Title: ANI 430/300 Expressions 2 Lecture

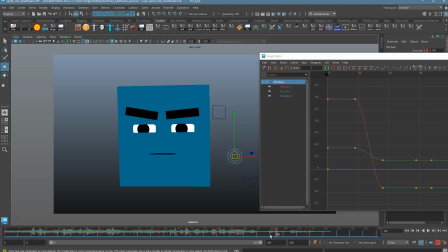(78:33)
If I really want to make this look good, I'd probably want to add a little bit of an arc into it.
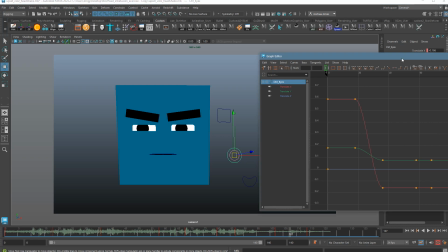(78:38)
I'll just go into the middle of the movement here. So you can see it over here.
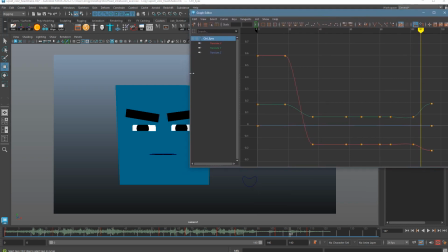(78:43)
Sorry, there's not a lot of room in the screen.
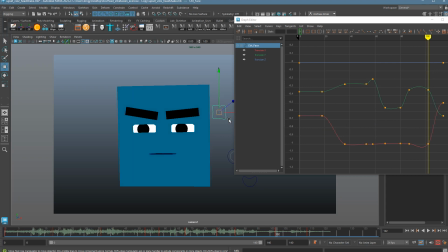(78:50)
And then I could add in a little bit of arc, so it'd be here. Oops, I just got rid of that.
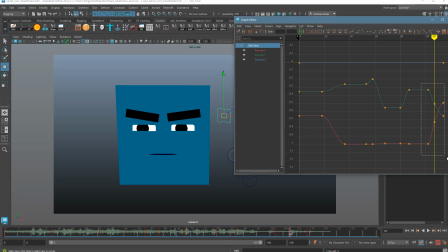(78:56)
So I'll key it where it is. And all I'm going to do here is on this last little move, I'm just going to make it dip a little bit. When I'm working on a character like Max, a normal 3D character, I do it visually. Here, it's probably going to work a little bit better with the graph editor just because he's not really moving in normal dimensions.
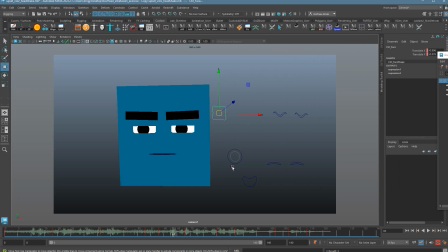(79:15)
Let's just see what we get.
Kittredge, you never seen me very upset. Kittredge, you never seen me very upset.
I like it. Something a little bit different.
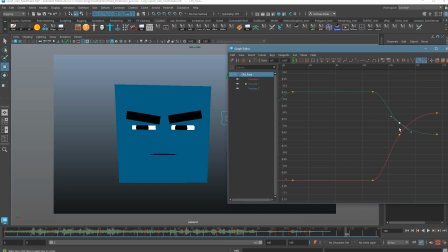(79:27)
It's interesting. He's more deadly the other way, but this way is definitely interesting. I'm going to add a little bit more swoop down on the first part, then have it level out a little bit later.
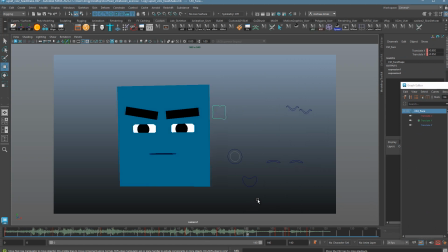(79:37)
Let's see.
You've never seen me very upset.
I like that.
Never seen me very upset.
All right. So now with just a little bit of head movement and a little bit of life there, we're getting something that feels a little bit more believable. Let's check out the final performance for the head alone.
I can understand you're very upset.
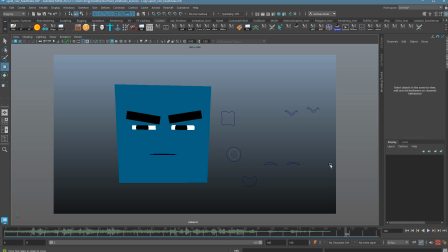(79:57) Kittredge, you've never seen me very upset.
So we're starting to get some of those inflections in there. It's not really complicated gestures, but sometimes it doesn't need to be. This is more of, again, that deadly delivery. It's still not super alive, and that's because we've only done one component.
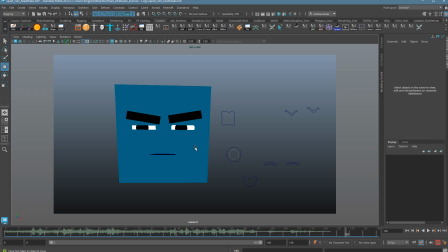(80:13)
So let's keep working through this, watching that overlap in action, starting to think about some of those more subtle performances here. So let's move on to the eyes. Okay, I have to say with this clip, we're not going to get as I'm listening to it, I'm not picturing a ton of eye movement there.
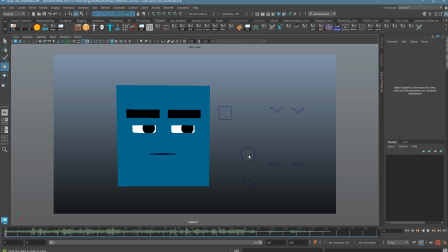(80:30)
He's going to be really focused on the person he's talking to, Kittredge, and he's talking to him, and he's going to be maybe studying him. So maybe we can get some of those little eye darts in there. So when he looks over,
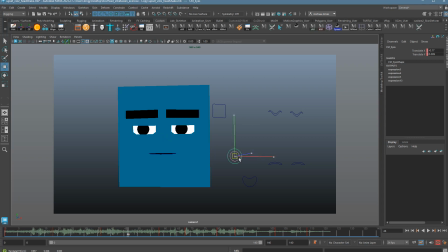(80:46)
here, maybe we can get some of those eye darts back and forth as he's listening to the guy.
Kittredge, you've never seen me very upset.
But this isn't the type of clip where he's going to be looking off to the side and then looking back at him, just because he's going to be totally focused on him the whole time.
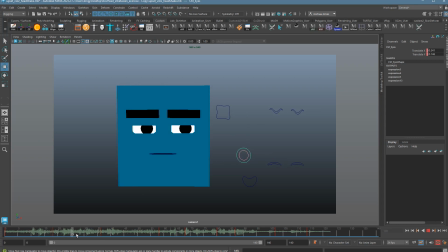(81:03)
So I think this one's going to be pretty simple. We're going to keep mostly what we have here. Now the eyes do move slowly here, but I intend to blink them. If I didn't, then I need to actually speed this up and make this move a lot faster. I'm going to show you a couple examples just so you might want to try some of these things.
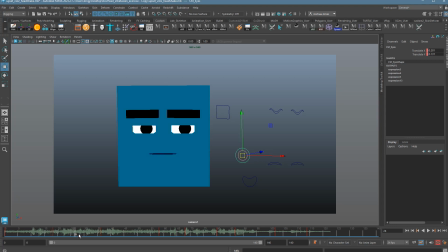(81:18)
So here, as the character starts to move, I could actually push the eyes back to where they were. Let's see. So basically the head, this will force the sense the head is moving first.
I can
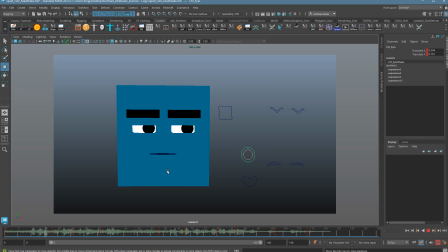(81:39) understand you very upset. I can understand you very upset.
To me that feels a little bit weird though. I feel like he's definitely more focused on where he's looking at, but I think in this case, to get that deadly feeling, he's actually going to look over a little faster. So what we could do is, we could have the eyes start a little bit sooner.
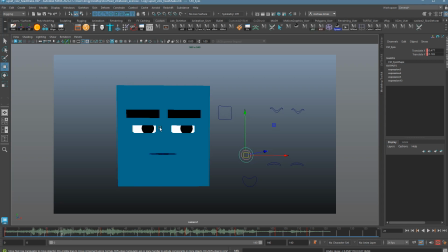(81:59)
So eyes will start moving before the head. We always want to be looking for opportunities for overlap. Usually eyes first, eyelids second, eyebrows third. And we could have the eyes move over quite a bit faster. So I'll take my key over here. Let's see what that looks like.
I can understand you very upset. I can understand you very upset.
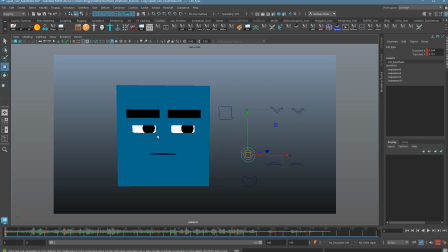(82:18)
So here now the eyes move much more like they're supposed to.
I can understand you very upset.
And the head follows through afterwards. This is great. We are getting some automatic overlap. In terms of number of frames, this is a slower move. We're looking at 7 frames, but still totally reasonable in terms of amount of time.
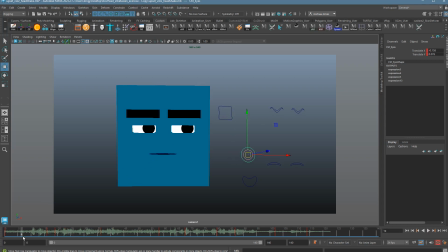(82:36)
You can play with this. What happens if you moved his eyes over in like 4 frames?
I can understand you very upset.